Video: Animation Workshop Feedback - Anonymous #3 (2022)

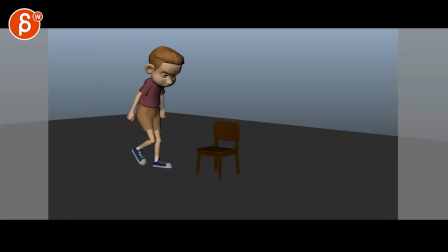[0:03]
Alrighty, new shot here. Let's check this out. There's no sound. It's fairly short. We can play it twice. And I think it's definitely promising. So I do like the attitude that you have in the overall pose.
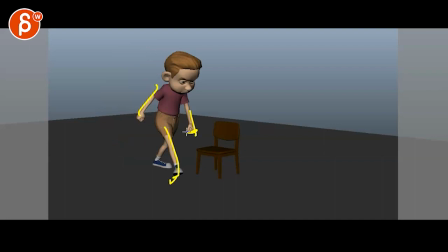[0:21]
And I like this. I like that twist here. Fists. It's getting ready. The only thing I'd be careful about is you have all this information here. I mean, this. Couple more ease ins and outs and breakouts, you know, splatting, that was going to be definitely interesting.
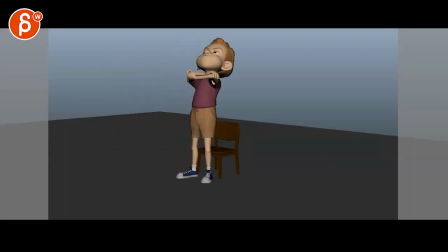[0:35]
You have good speed going over, so careful that, I think it works already pretty well, is that it doesn't just stop. Like he goes, takes that step here, turns, and so it continues to go to the right. So when you go here, make sure it feels like it goes mostly back and maybe this way.
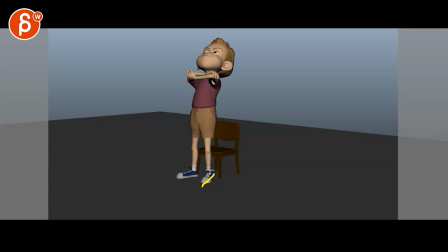[0:55]
Just this could be more to the right where he might even be slightly on weight shifting onto that leg, and then when he sits down he might come back to his right. Just you don't want to have the root move this fast and bam, suddenly stop.
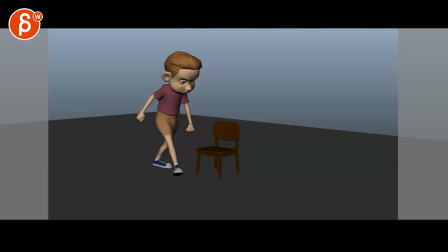[1:14]
It's going to go over and back a bit as he takes this step, right? This step at that angle, which is great, stops this this momentum and the energy and the speed and everything. I'm looking forwards going to the right. This will stop it, right? I'll make sure it doesn't just stop on a dime.
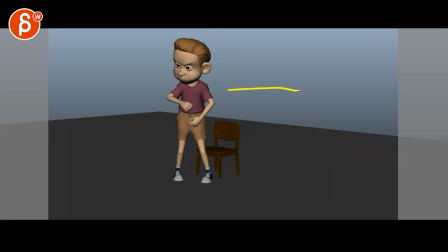[1:34]
I'd be concerned that this will, in the front view, look just like that versus like that. The biggest thing, though, hey, this is a bit uncomfortable. I don't know what that pose is with that the hand.
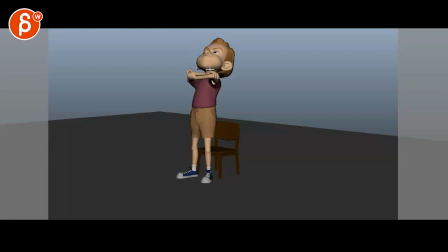[1:47]
I'm actually acting on my own here. I have that a bit more. I'm a lefty, but that's definitely what happens. But I have the other hand inside. So if you go like this, that wrist goes in here and the fingers wrap around here, and that's fine.
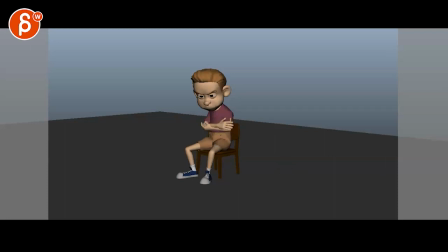[2:07]
This goes wrapped around like that. Just I would tweak that for sure. But my biggest concern is you go from here to here. That's a lot of information missing. Yes, he's mad. Yes, it's slightly cartoony. And you can have a forceful sit down.
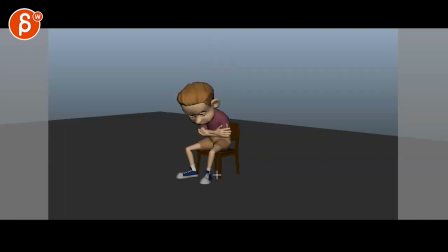[2:26]
But I think what you could add in terms of a bit more, I know this could be too much depending on that, is rigged. But, you know, the chair legs can squeeze out a little bit. Imagine this kind of goes down and then back up just over a couple frames.
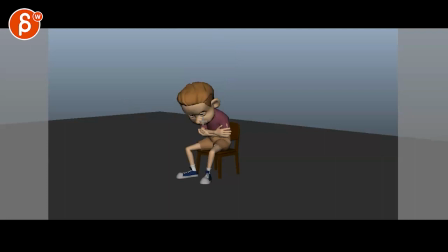[2:42]
Because that might be weird when you have this much energy and then going down that nothing's happening there. So he might even be too much on one side where maybe the chair wobbles a bit to the side. I'm exaggerating, but something like that. It also feels like, I mean, as an exercise, it's totally fine.
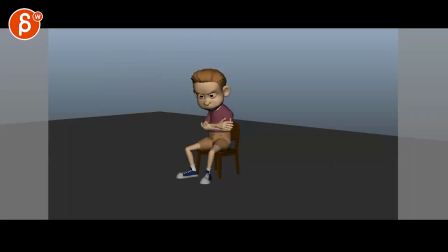[3:01]
If you continue, it's almost like you want one more beat. He's mad, sits down. And then at the end, either he would kind of overshoot and come back, or he would just sit, hold a bit, and then go up, and then maybe,
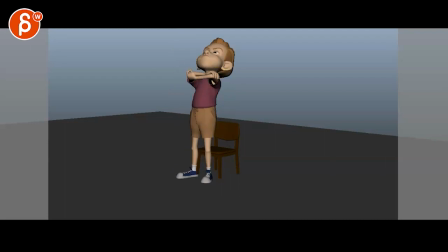[3:21]
I mean, you could also have this, maybe, and then go into a thing where they're more like that, or actually out like this, and then he holds that pose a bit longer, right? Arms out, and then goes and then goes up mad,
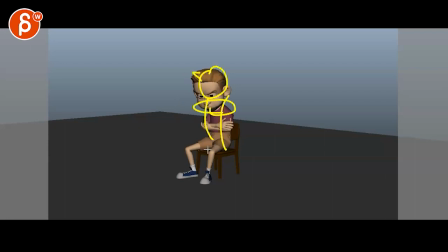[3:39]
like the nose is up, a bit curved, and then the arms crossed, like mad, and maybe even looking over to the side. It just feels like it could have one more pose at the end for a little of attitude thing. But that's mainly that.
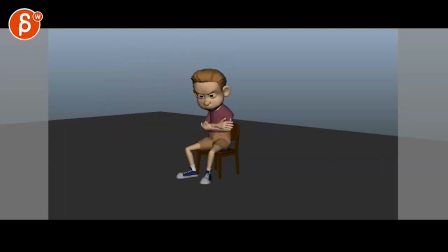[3:52]
I mean, I don't know, I feel like that's headed in the right direction. You're asking, though, what you could add here. It seems too generic. I mean, it is. I don't know. It has an attitude. Walk, turn, sit. That's a lot of, you know, that's a lot of mechanics in there.
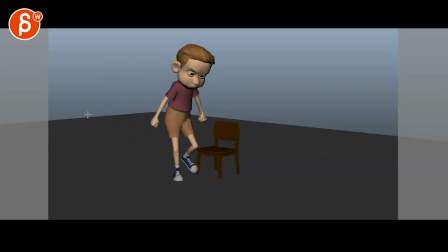[4:10]
I think that's definitely worth splatting out and really making sure you still got that harsh energy on the stomps, right? You don't want this to be spliny. So you're going to have a fairly harsh hit here on the spine. There'll be a little bit of impact tremor here on the head. He's not going to be all loose because he's stiff, he's angry, he's tense.
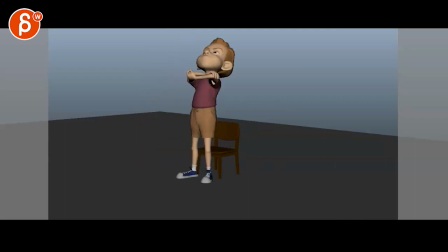[4:28]
I think that's definitely worth practicing. And then you could do something where he's maybe, again, maybe tweaking just the arm poses and then adding something at the end where it's something else where it's more personality driven,
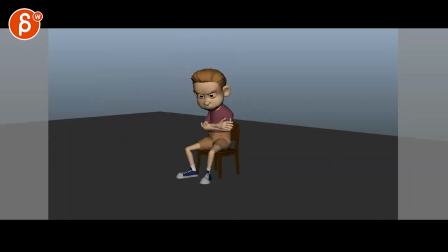[4:43]
which is already there, but I think maybe something in the face. I'm not familiar with this rig, so I don't know how much you can do in there. You're also proposing an alternate where a guy sits down in front of a TV after a long day, and just as he's about to turn it on, the power goes out. I mean, could also work.
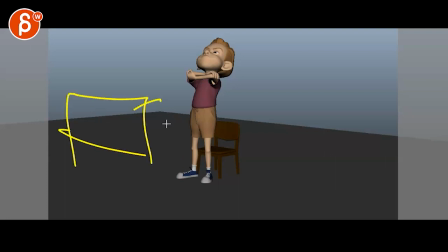[5:02]
So I would assume if you say a long day that, I mean, the person sitting in front of a TV is definitely, has been done a lot. This is my TV drawing, by the way. And maybe that's more like a long couch. Just the mechanics are totally different. Just be totally different acting, which is fine too. I don't know. To me, they're both super valid.
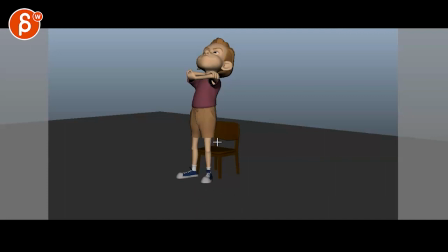[5:21]
You're asking though, you want to figure out how to do the eyes in the dark thing. So basically, you just hit 7. That's my 7, American 7, European 7, whatever. In Maya, and it gets all black, right? No lights, it'll get all dark.
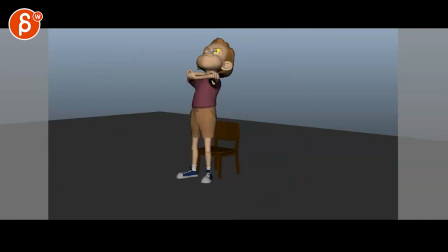[5:35]
And then all you have to do is take your incandescence of your white in the eyeballs and turn it all the way up so it will be just white. So play blast that, and then play blast one that's completely black with just his eyes showing.
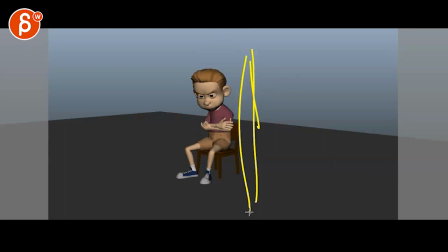[5:49]
And then when the lights, you know, switch off, you just cut that footage and cut to the next footage and keep it fairly simple. But that's kind of that. I don't know. I can see something really fun in there. Some little wobble on the chair, a little bit of an attitude
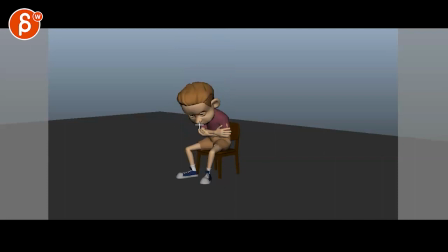[6:04]
change. It could be something interesting where he sits down and holds. And you're wondering, because, you know, you would think that he would then get back and get another pose or something. And that could be an interesting hold in terms of expectation. You can also hold, again, have arms out, shoulders up, and going, rrr, rrr.
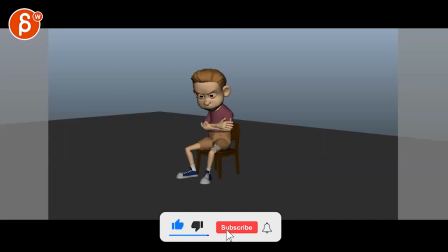[6:19]
And then full contrast of him going slowly back and then actually going, arms crossed.
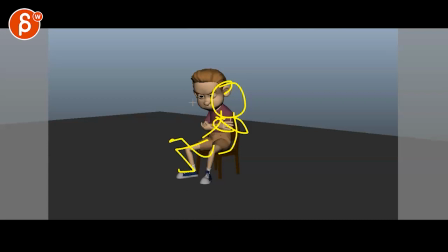[6:28]
And then one leg like that and goes, And maybe nods, where he was mad, thought about it, still kind of mad, but kind of different, you know, or like this. And then he goes back and has a big laugh, wah, wah, wah, wah, wah, whatever laugh that is. You know what I mean?
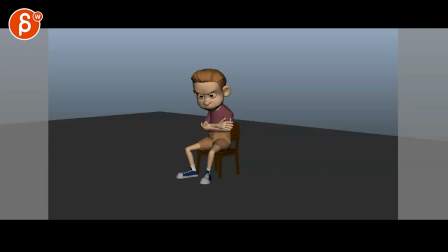[6:46]
I mean, you can change the ending for a huge contrast, which might be fun to animate as well. So for me, worth exploring. At the same time, that's a royal we, as in we should move forward. You're doing the animation. So if you don't feel like, I don't know, it's kind of boring, I would do something else.
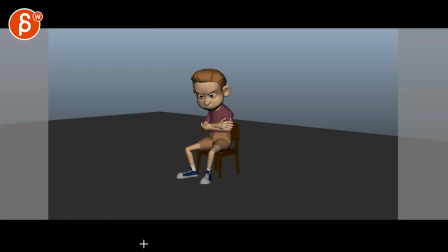[7:03]
Like, it's always important to have fun with the shot. Since you're doing just exercises, might as well do something where you're excited about doing it. Yeah? All right. Thanks. All right. There's an email. You can sign up. You can start whenever you want. You can submit whenever you want. You get 16 submissions. Either way, a like and subscribe would be awesome. All right. Thank you.